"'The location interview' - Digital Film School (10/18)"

There are some great stories out there and given the right conditions most people can tell them naturally.
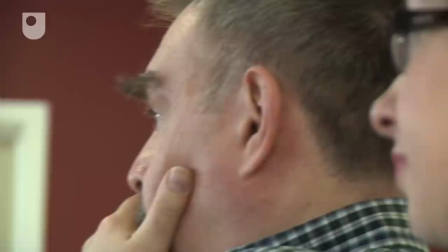0:10 However, it's not always that easy in front of a camera. In this video we look at how to conduct an interview and how to get the best from the subject.
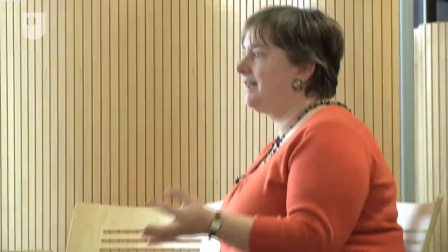0:18 This will include some technical issues such as sound and lighting. But just as important is whether you can help someone feel comfortable in telling their own story fluently. While setting up an interview it helps to be aware of just how many different things are going on.
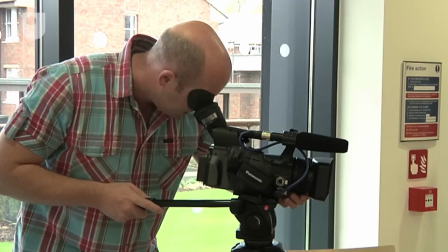0:32 And it's one of those situations where it's really helpful to get somebody else involved.
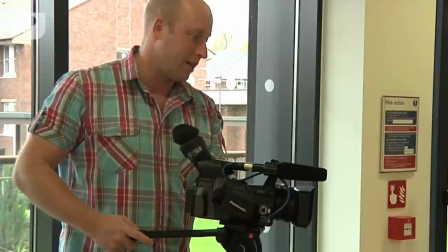0:36 We're going to use an example of an interview from some media training that Janet and I offer, where Open University academics get the opportunity to put together a showreel.
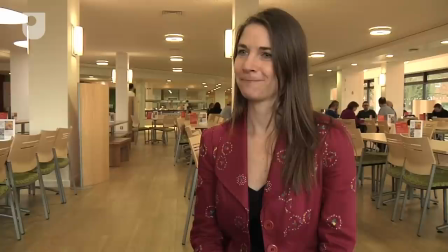0:45 So, could you tell me who you are and what it is that you do? I'm a lecturer in biological psychology...
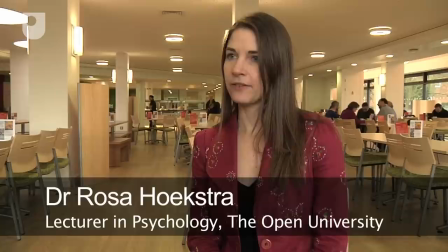0:51 The interview took place at the Open University in the main cafeteria because it visually linked to Rosa's topic and was available and fairly quiet.
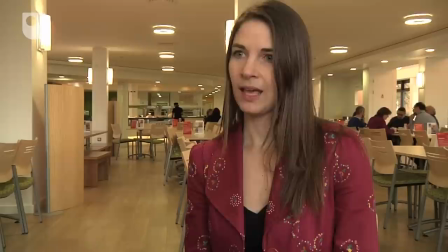0:59 For the interview, we were able to use strong natural daylight to come in through the windows, which was mixed with artificial light from the building, so we didn't need to set up any studio lights.
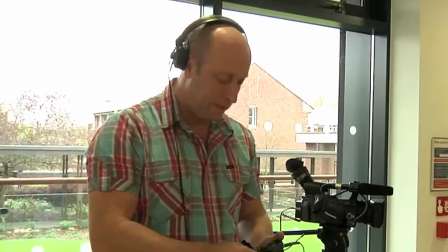1:09 Whilst the camera is being set up, Janet spends time with Rosa to go over the questions and help her relax.
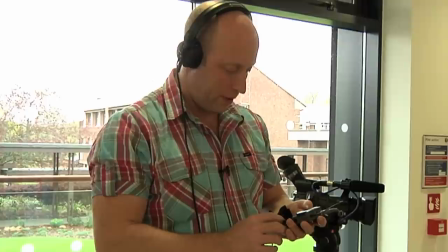1:15 We rigged Rosa up with a clip-on microphone to get good sound. A radio mic is good for picking up the sound of the person it's attached to, but the interviewer's voice will be poorly recorded.
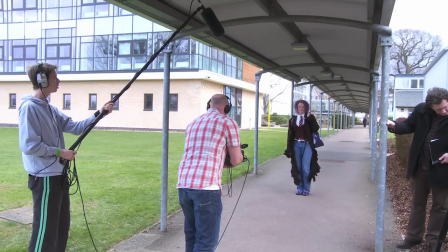1:24 This was fine, as the purpose of this interview was to get good, self-contained answers from the interviewees.
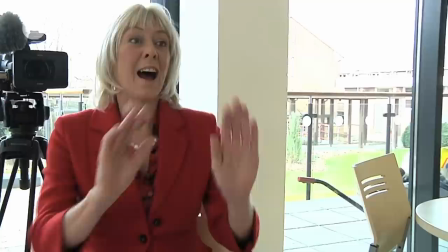1:29 Another option is to use a boom pole with a directional mic. This means that the mic can be placed close to whoever's talking.
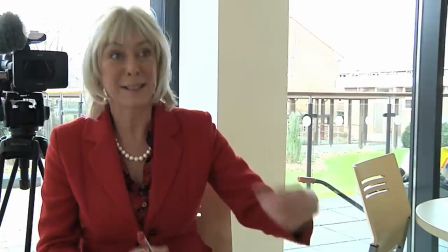1:37 Eyelines are very important. As a general rule, it's good if people just look to the side of the camera towards the interviewer.
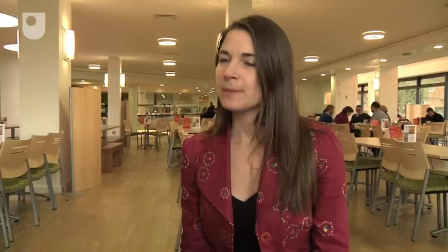1:44 Janet will stay quiet while Rosa speaks, to keep the interviewees' sound clean, and thus allowing additional editing options.
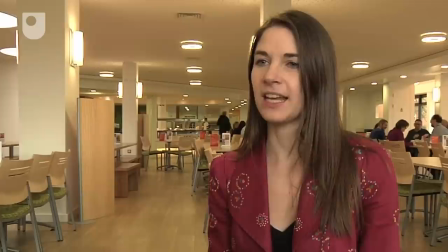1:50 To show she's interested in the interview, she keeps an eye contact and occasionally nods in agreement.
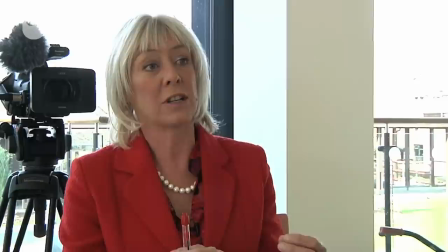1:56 However, in this clip we wanted to show you how to conduct an interview with the interviewer on camera too, so we added Janet's parts afterwards.
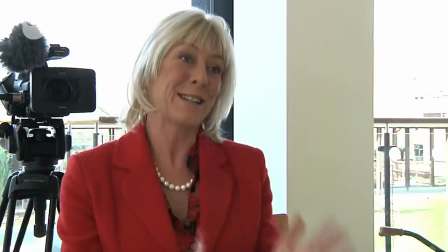2:02 With two or more people, eye lines are even more important. If they don't match, it can look very wrong.
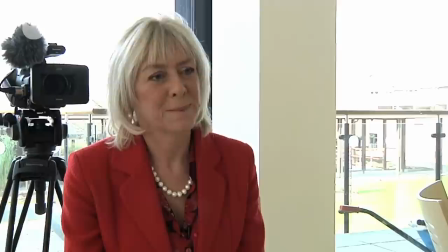2:07 The basic rule is that the camera stays on one side of an imaginary line that is drawn between the centre of the two subjects.
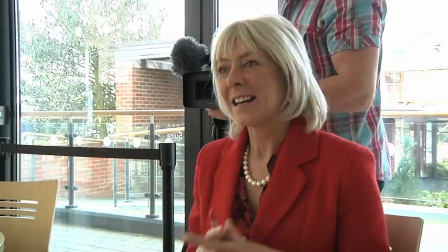2:15 Whichever side of the line I film from, it will give me editable material.
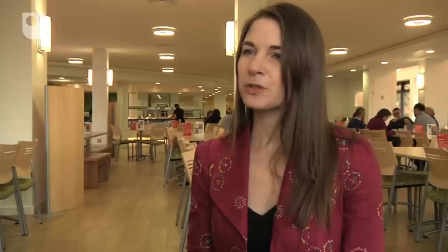2:18 If I cross the line, the subjects, when edited together, will look like they are speaking to someone else.
I was always interested in the kind of bridge between psychology and biology.
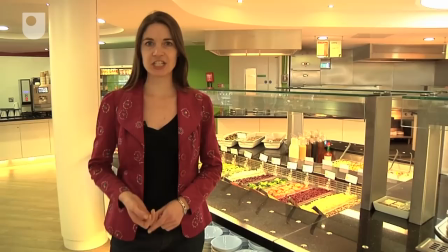2:29 So how do biological factors influence our behaviour?
For her showreel, Rosa did a piece to camera which was more challenging and required extra preparation.
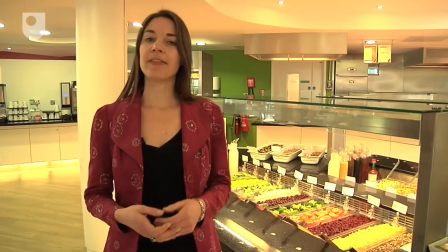2:38 She was very good but still needed encouragement and support. As doing several takes, we still had to remind her to smile.
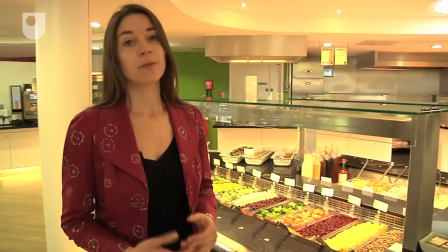2:44 To introduce movement into the piece, I decided to do a tilt-up from the food in the cafe, as Rosa walked into the shot talking.
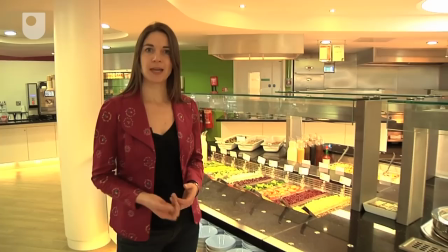2:51 Once she had finished, she exited on the right side of the frame. When she enters into the next shot, it would edit nicely if she was to enter from the left-hand side.
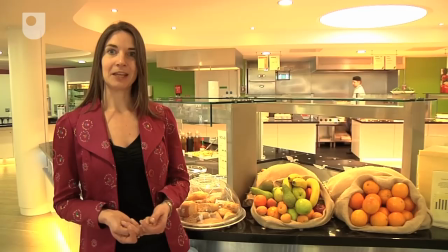2:59 Because the Open University training was for OU employees, there was no need for consent forms, but we did give them the opportunity to look at their showreels for their approval.
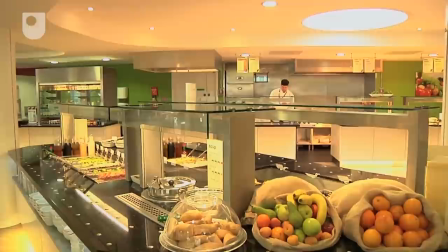3:07 It's worth remembering that you need many heads in production, and that if you are lucky enough to have some help, the key to success is good communication.